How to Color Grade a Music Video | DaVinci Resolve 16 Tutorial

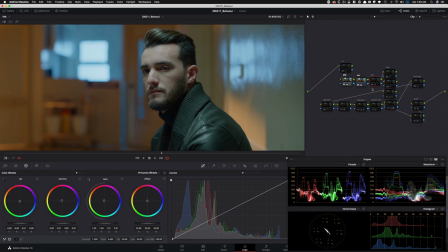[8:27]
And again, just really started to get a feel for what kind of colors we got and what do we have to play with. Then the balance was not necessarily balanced. It was more like balance slash look. And that's where I really started getting into sort of like, you know, you can start feeling it out, right?
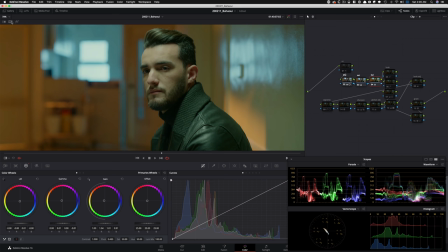[8:44]
Now we're going into that. Like, look at this, the difference. And then all of a sudden that. So now we're kind of going, you know, in that joker world, I'm going to click on this guy and then I'm going to select this and do selected still images. And, you know, we still got a lot of work to do, but you can start seeing what's happening.
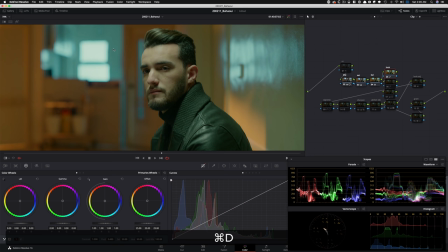[9:03]
You can see the direction. And then in our look, we modified it. If you look at the back, I'm actually going to do before and after. I'm going to go slow. so you can really absorb and see what's happening because color grading is all about nuances, you know, tiny changes, and you really have to kind of lock in and see what's happening.
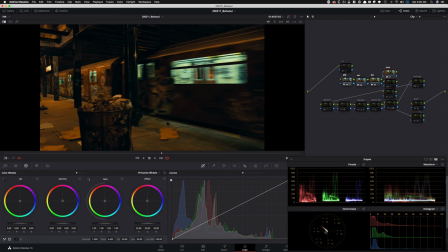[9:22]
So see how I popped that green even more? And it's basically this green that we see inside the train, like even right there through that window.
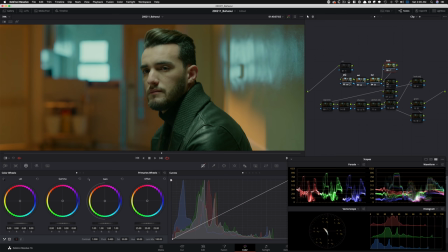[9:30]
So that's what I'm really trying to pull in here. And then went ahead and brought that down, brought everything down. if we see right here, Luma versus,
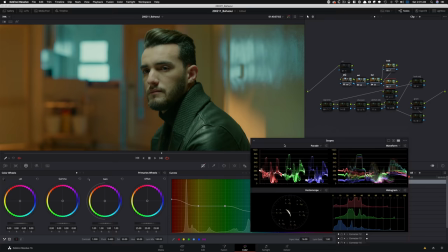[9:43]
Q versus Luma, and then started giving it more detail by just dropping it down. And see, it just adds more depth there.
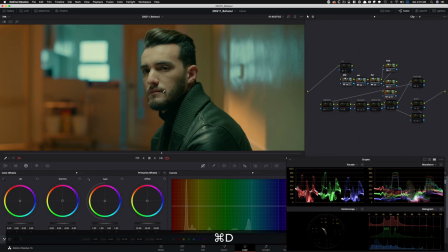[9:50]
And then moved on and worked on his skin and started bringing in the sodium vapor that we see here. So, you know, this is still sort of like in the tungsten world, but with some adjustment. And what's happening is that I'm using my log wheels and just look at what I'm doing with my midtone.
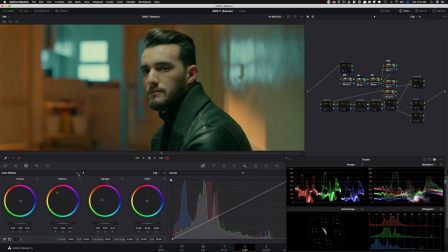[10:09]
I'm really, really pushing it, trying to get in that ballpark with my mid-tones in the log wheels. And that pretty much did the trick. Just look at it. Like, look at his skin, how much yellow we were able to pull out. And it just really served us well.
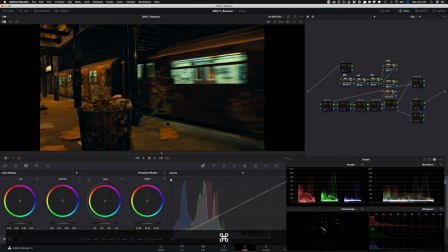[10:28]
Even the more warmth that it adds in that green helps us too, like takes us in that direction even more.
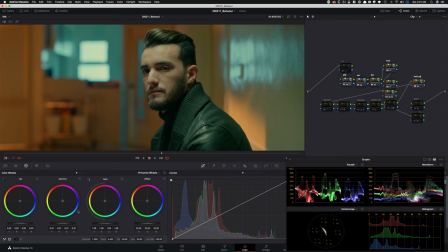[10:37]
Look adjustment is usually where I just do a little bit of offset, but this time I just used my gamma and I touched it a bit. I mean, I barely did anything. I actually don't know if you guys will be able to see it on YouTube, but just a hint.
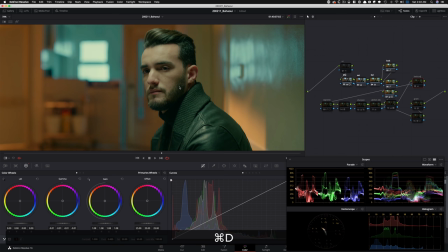[10:54]
But again, it adds more depth into the image. You can just see it in his skin, in here, all over. And then create a vignette, really pop him out because ultimately that's the point, right? So, I mean, this is the vignette. And if I do shift H, you can see what it's doing.
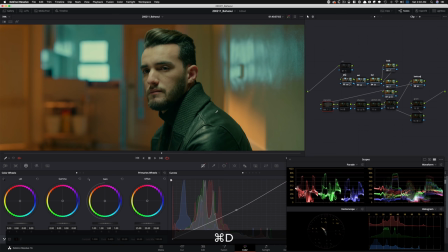[11:12]
So just grabbed it, inverted it, and then pulled everything down just a touch by using my curves. RGB curves, pulled it down just a touch. Then went ahead and added the glow effect.
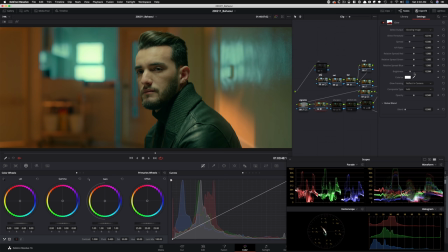[11:25]
And if we pop it open here, didn't really mess with the threshold really and actually dialed back the brightness. Just like add some interest in my window there because look how dull it looks. And I just want to pop it out.
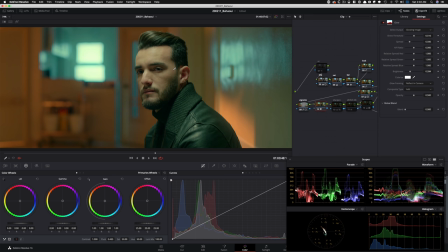[11:40]
And it doesn't really take anything away from my dude because the color compliment there and the color contrast there is what pops them out, okay? So it doesn't matter if luminance value-wise, if this and this sits in the same world, that doesn't really matter. So, you know, I wanted to just add more visual interest. That's what happened there.
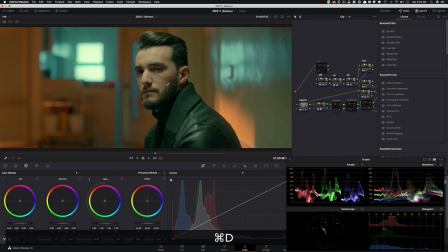[12:01]
Instead of adding sharpness, I actually used my mid-tone detail and just look at his face. I added, I pulled some detail out. So that's what I did.
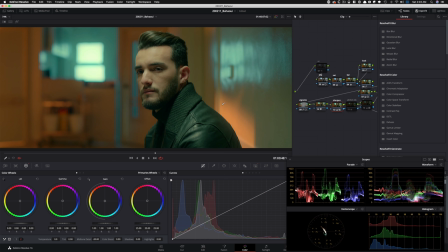[12:14]
By negative 20, it just starts giving it a really nice, clean, like soft look to the entire image. Like it almost feels like you have a black mist filter on your lens sort of deal. So it just like takes the digital edge off your footage.